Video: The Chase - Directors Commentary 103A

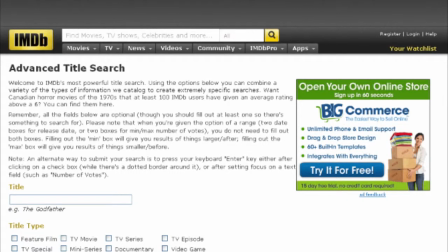(0:00)
In our group, we use Google searches, IMDb database, and film sites to find out information about the thriller genre.
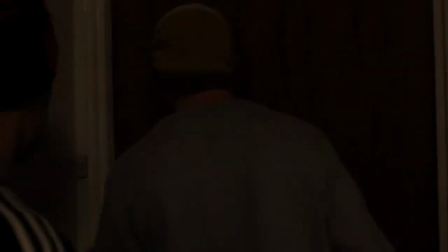(0:06)
These were useful because they gave us an insight about the genre, initial ideas about different subgenres, and progression of thriller movies.
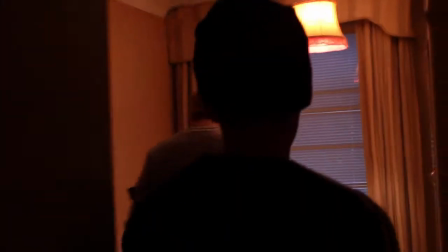(0:13)
To further our knowledge of the thriller genre and opening title sequences,
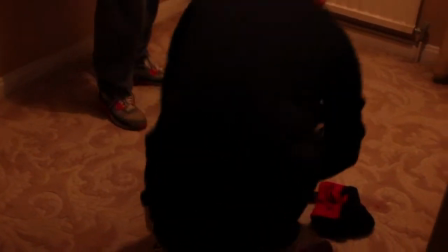(0:16)
we use YouTube to watch them and see some of the conventions of the genre, typical shot types, and how directors build ambience.
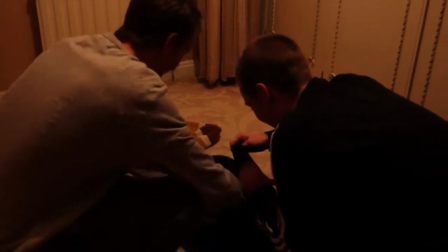(0:23)
We as a group use PowerPoint to present features of our planning throughout, beginning with initial own ideas in Research House 1 and 3, which give an overview to the conventions of the genre.
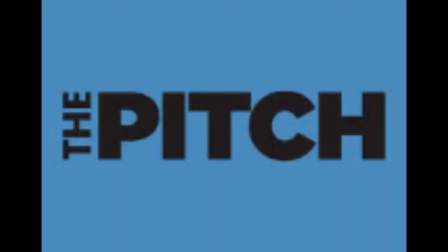(0:33)
PowerPoints are then used to present our initial group ideas and pitch.
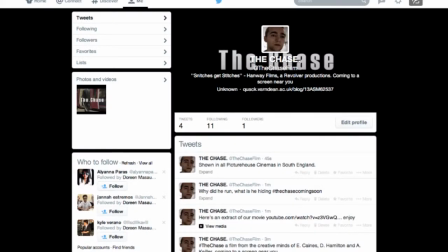(0:37)
We would theoretically use social media websites such as Facebook and Twitter for the promotion of our ad campaign.
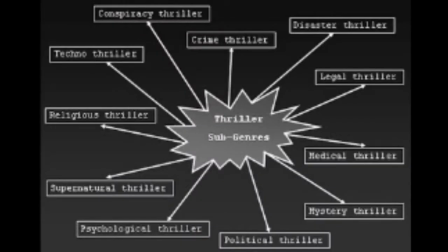(0:42)
The thriller genre is unique in the sense it has many sub and hybrid genres. Alfred Hitchcock produced a series of infamous thriller franchises.
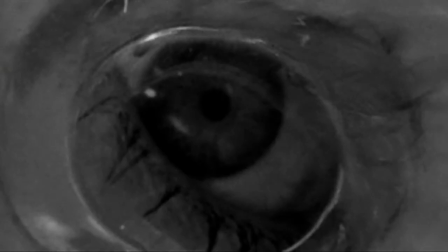(0:50)
He is the master of suspense, using shot techniques and editing to engage the audience.
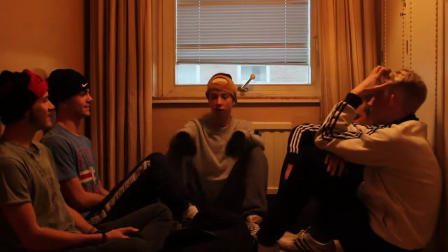(0:54)
The film was planned, working in a group, mind-mapping ideas to do with subgenres and film OTS that all members of the group had done individually.
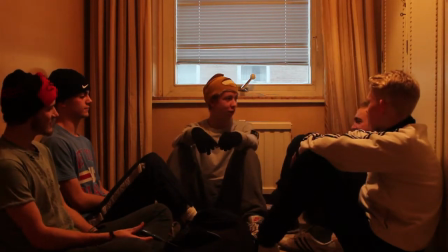(1:01)
At this point, we decided to focus on the crime aspects of the film genre and focus on youth films.
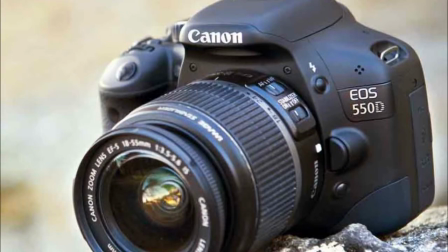(1:05)
We used the Canon EOS 550D, which is a DSLR camera, and we used a DSLR over using a standard video camera, as DSLRs have a lot more manual capabilities which are needed to complete a variety of shots.
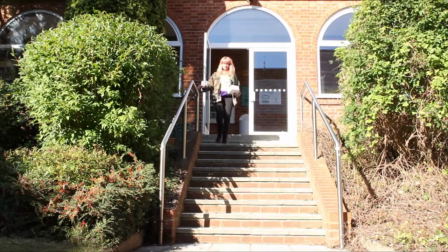(1:17)
Before filming our OTS, we improved our skills with the Canon EOS 550D itself,
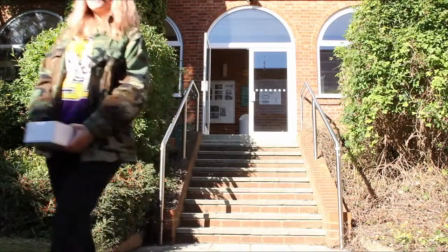(1:21)
learning how to set custom white balance and adjust exposure depending on the location and a shot, along with learning how to adjust the focus.
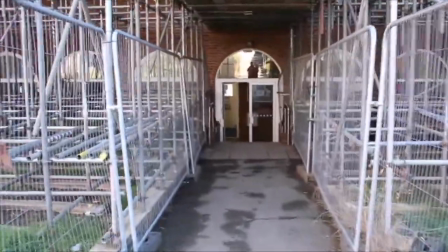(1:29)
Our shots had to reflect the genre that we were filming for, so we filmed a lot of POV shots.
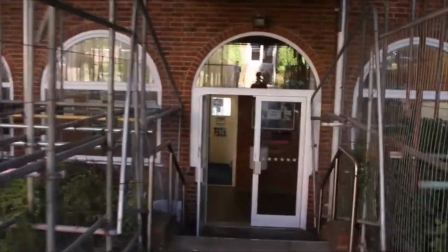(1:34)
However, the variety that we used makes the OTS a lot more interesting and intriguing for the target audience.
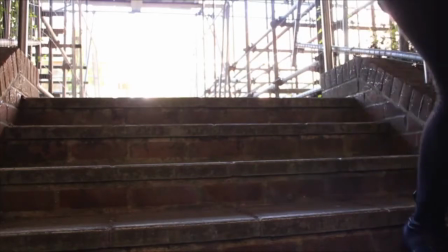(1:39)
For our sound, throughout the film we did not need an external microphone, as all our sounds are non-diegetic.
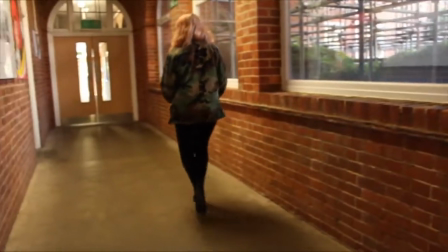(1:44)
We used non-diegetic sound for dramatic effects and to create certain moods throughout the OTS.
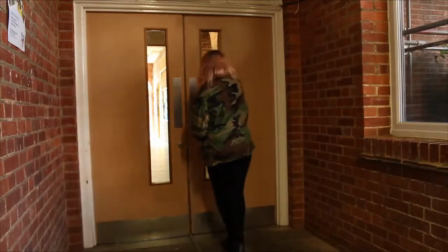(1:49)
Our sound effects were mainly from the college resource, except a few which were found on free download websites.
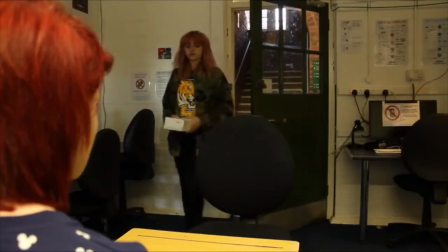(1:55)
The font was used as our font resource, as it contains a huge database of fonts which portray all types of emotions.
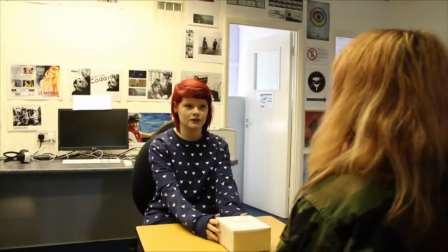(2:01)
We simply used it as it offers a huge variety of fonts, and in fact that font has 22,000 fonts to choose from.
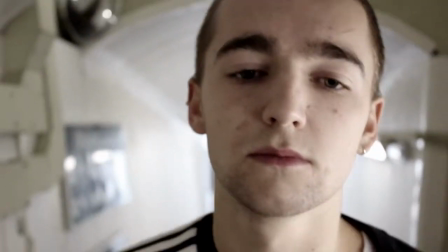(2:07)
Finding something that we liked was quite difficult, but in the end we settled on a font that we liked and installed it to our editing station for our OTS.
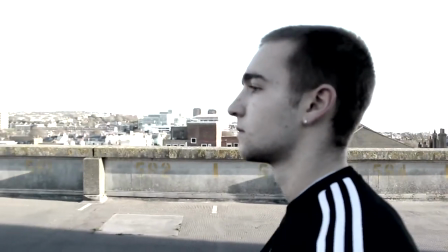(2:15)
Knowing that we had to use a royalty-free soundtrack, we browsed a lot of the royalty-free music resources.
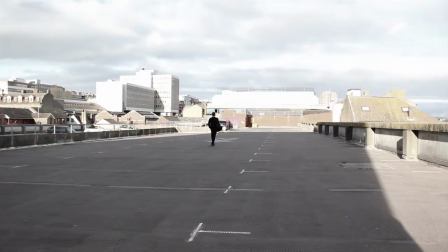(2:20)
However, we struggled to find something that we would like and actually fit nicely with our OTS,
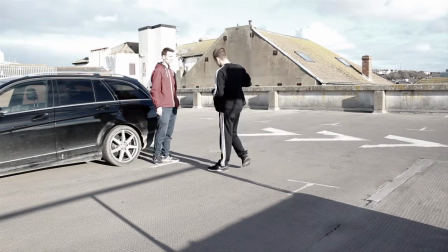(2:25)
so we asked a music producer for permission to use their track and was successful, and that actually fits very nicely.
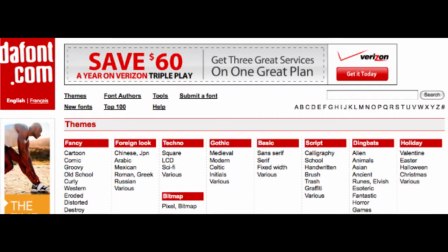(2:31)
The titles were influenced by the movie Kidulthood, as the titles are very sharp and appealing to the eye.
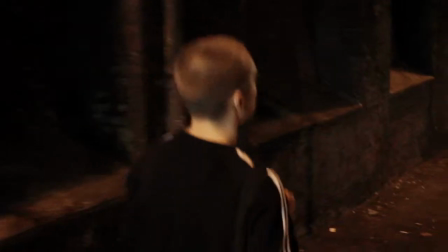(2:36)
By using two different colours for the names of the actors, it separates their names into sections, making it stand out more.
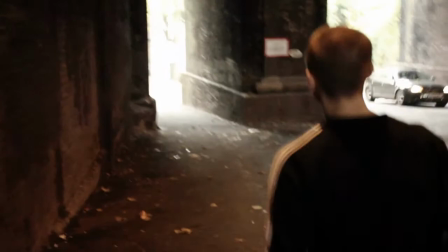(2:41)
The orange connotates joy, happiness and success, which is all ironic, as the characters are all completely the opposite of the connotations.
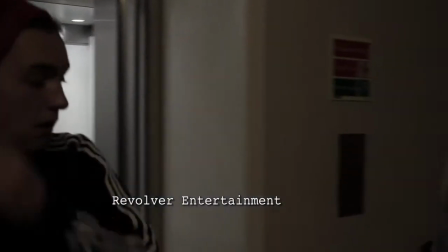(2:48)
This is a juxtaposition.
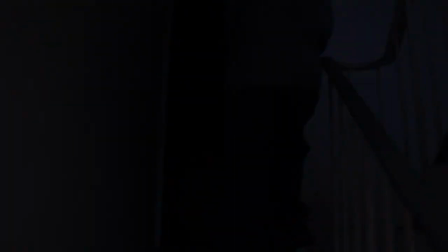(2:51)
We used the Premiere software to create a fast-moving, suspicious atmosphere by cutting shots in a montage style.
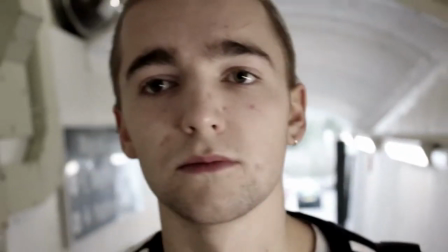(2:59)
We added music by the producer Hoochie to give the title sequence a certain pace and add a darker tension and mood.
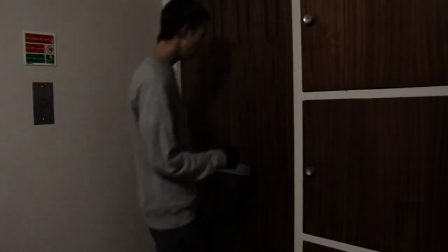(3:08)
Sound effects are used, for example, footsteps, door knocking, and atmospheric city sounds.
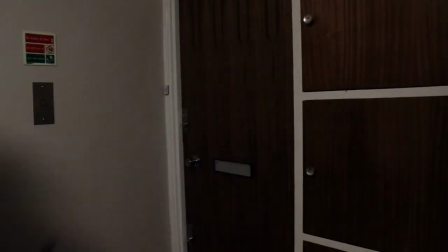(3:14)
The more dramatic, diegetic sound effects, like a burglar alarm and doors breaking,
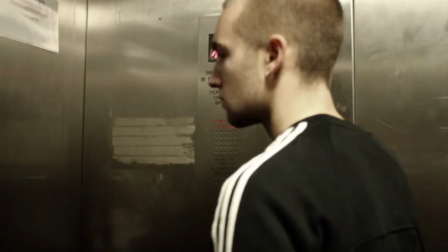(3:19)
are implemented to give the opening sequence a more visceral and violent energy.
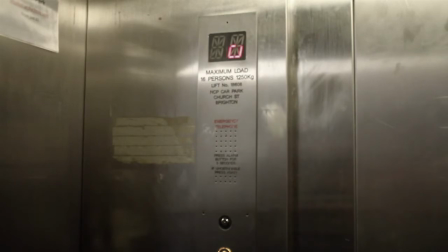(3:24)
To make sure the sound effects flowed well, we used exponential fades on the more subtle sound effects. We designed titles for the acting cast, which were different to the titles for writer, director, etc.
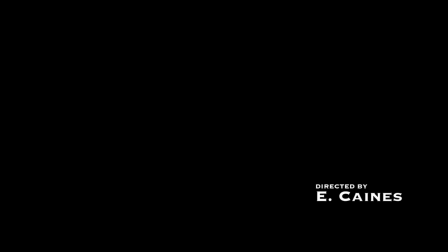(3:37)
The actors' titles stand out more with their last name in orange.
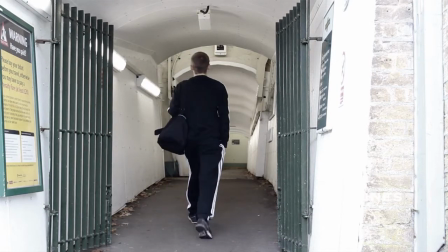(3:41)
We also added the titles on a variety of different levels in the shots, taking advantage of open spaces in the shot.
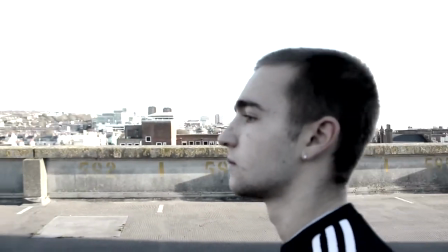(3:49)
We also changed the contrast and saturation grades to give an overall colour tone to the piece,
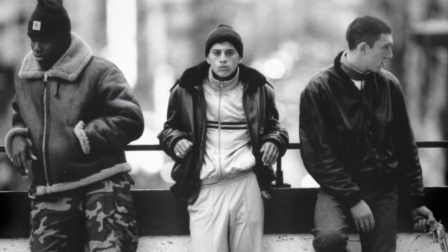(3:55)
similar to the stark black and white contrast of the French film La Haine.